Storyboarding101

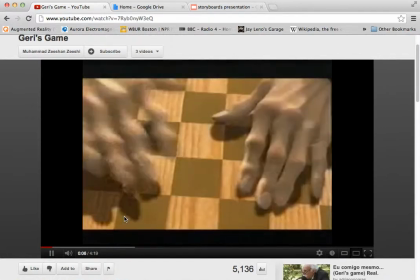(20:09)
If you know it, it's all about a
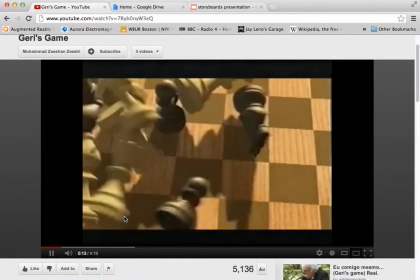(20:15)
it's very much doling out information, and it's an animator's
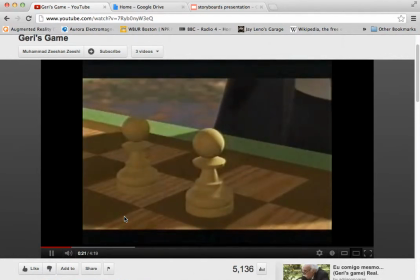(20:22)
movie, because you have the same character with two performances and two personalities being displayed,
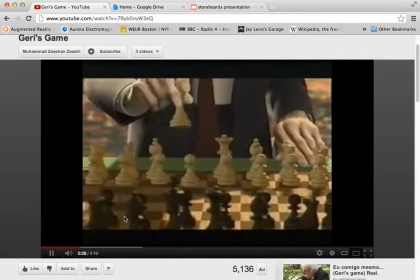(20:30)
and then it's the cinematographer's piece because of the way it is being
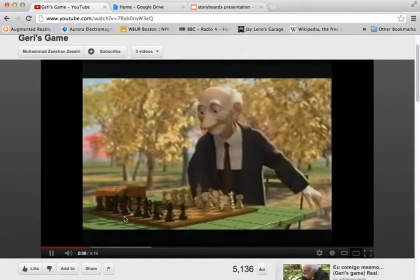(20:38)
it needs to be edited for it all to work. So what we just saw there was inductive style shooting,
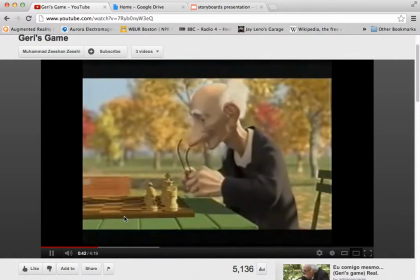(20:44)
where they show you him setting up the board and you get that bigger idea of him starting to play chess.
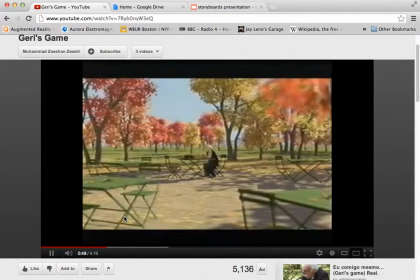(20:51)
We go to our wide shot here. Notice we have yellow trees on one side, red on the other.
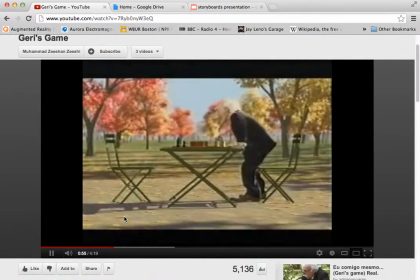(20:57)
Takes his glasses off, slowly walks across.
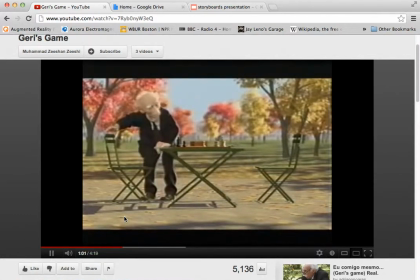(21:02)
So here's the side shot, used very strategically. I know it's easy to draw, but you want to be on 3/4 most of the time. So there, red background, strong personality, different personality type on that side.
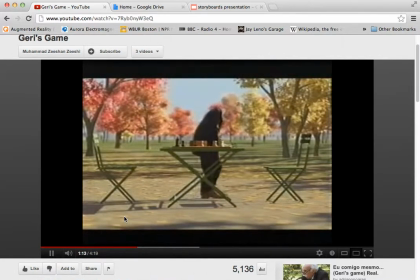(21:17)
No glasses.
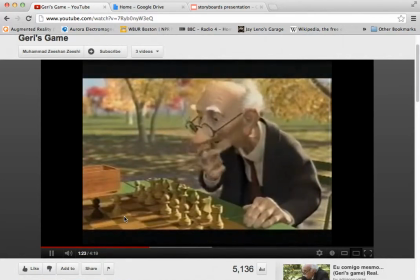(21:23)
Notice the pacing of the edits. They're going to slowly speed up. So you can adjust the tempo, not just with music, but also the speed of your edits.
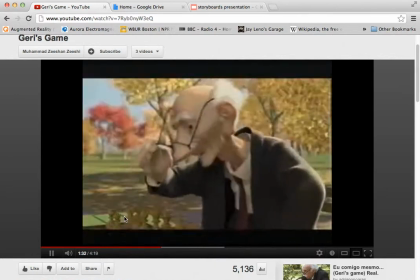(21:33)
So there, faster edit. Notice where the horizon is. Okay, so now the horizon's sort of equal between the two of them.
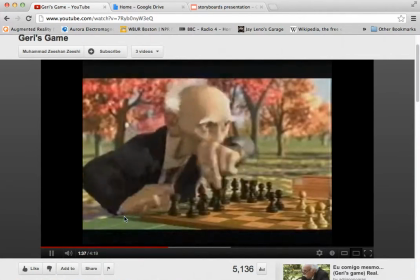(21:41)
He's on yellow, red background on him.
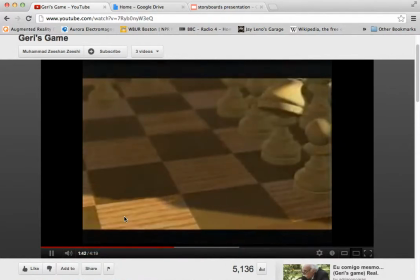(21:44)
So natural backgrounds, but it's, and so there we had a low angle up,
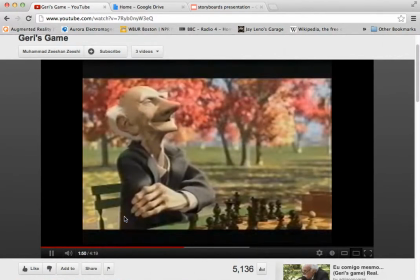(21:52)
denoting power, all right, angle down on the weaker yellow Jerry, okay,
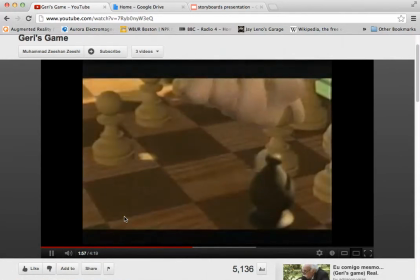(22:00)
making him more of a victim.
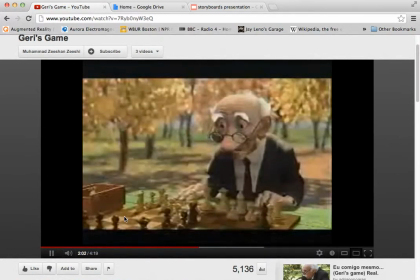(22:04)
Okay, so we're looking down at him, we're looking up at the red version on the left.
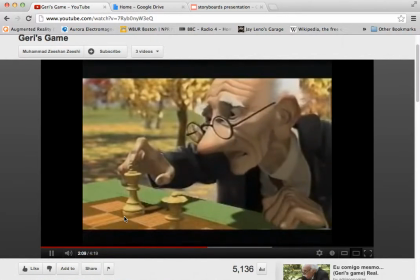(22:11)
Okay, so, but it's all in the video editing, right? If we did a wide shot now, the whole illusion goes away.
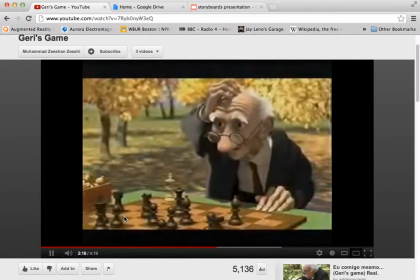(22:17)
At this point in the movie, you have to forget that they're actually the same guy playing chess. So, we're looking down at one, we're looking up at him.
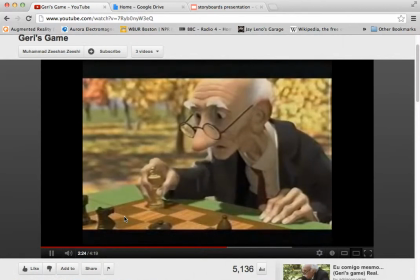(22:25)
He has power, all right? So, really critical. I love how all these factors come together in this.
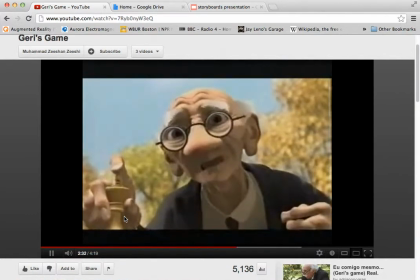(22:33)
So, extreme looking up at him. We got a little bit of sky there. We have the glasses exaggerating stuff.
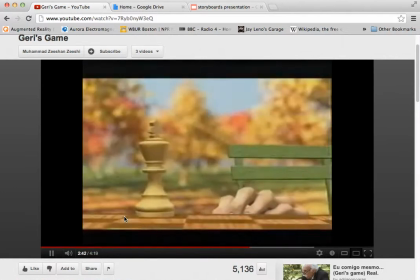(22:44)
So it's very strategic with the camera angles. Very narrow angle there.
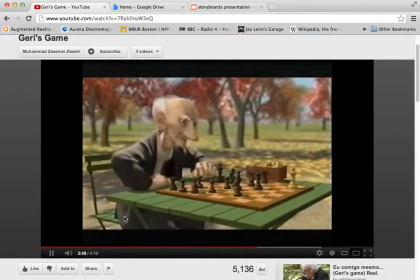(22:51)
Slightly wide, but not enough to give the game away, no pun intended. All right? We're also going to the horizon in the middle again. So things are getting a bit more neutral.
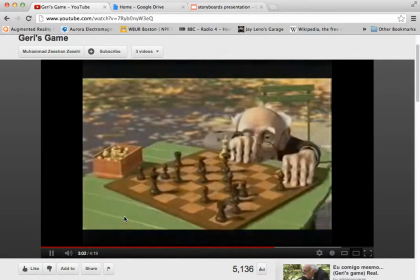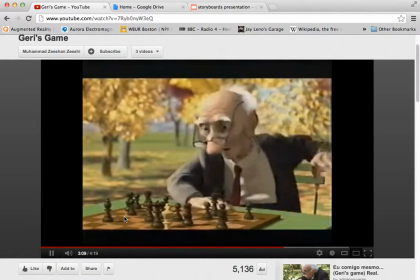(23:12)
And so it's not 100%, but it's a lot of it, a lot of it.
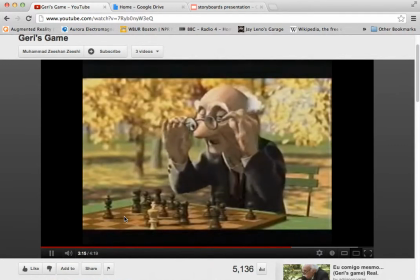(23:17)
So there, he still thinks he has power, so we're still looking up at him. Okay? He's more imbalanced, we're looking down.
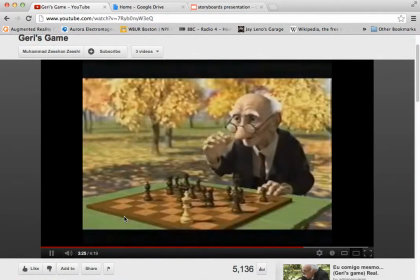(23:28)
He still thinks he has power. He has the red behind him, the angry color. And he has,
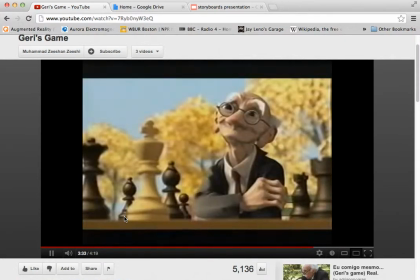(23:35)
so shock, disbelief, looking up in triumph, looking down.
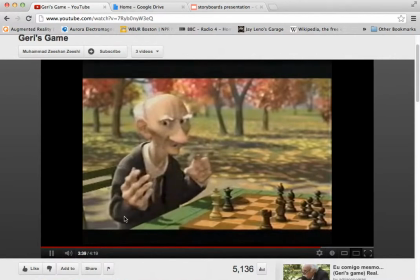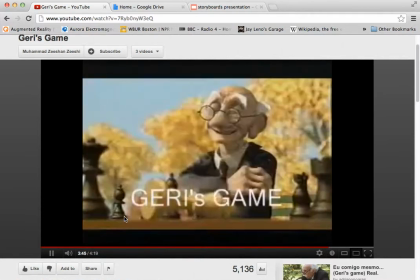(23:47)
And defeat. All right, anyhow. So that's enough of that.
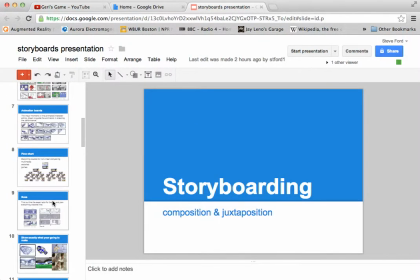(23:54)
All right, I had to do the YouTube because my copy is down at school for a lecture tomorrow. All right, so there we go. So the over the shoulder, we talked about Jerry's game.
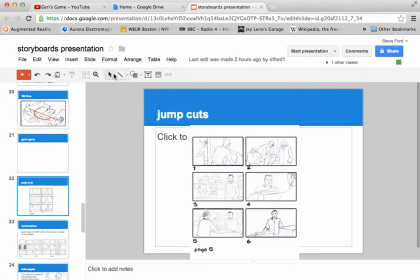(24:05)
Okay, jump cuts. So jump cuts, oh, there we go.
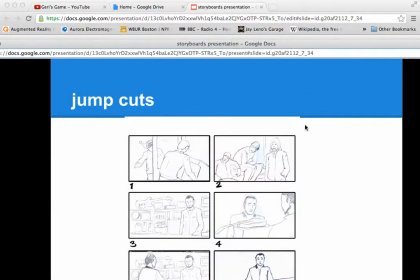(24:13)
Okay, I was like, oh, I don't have examples of jump cuts.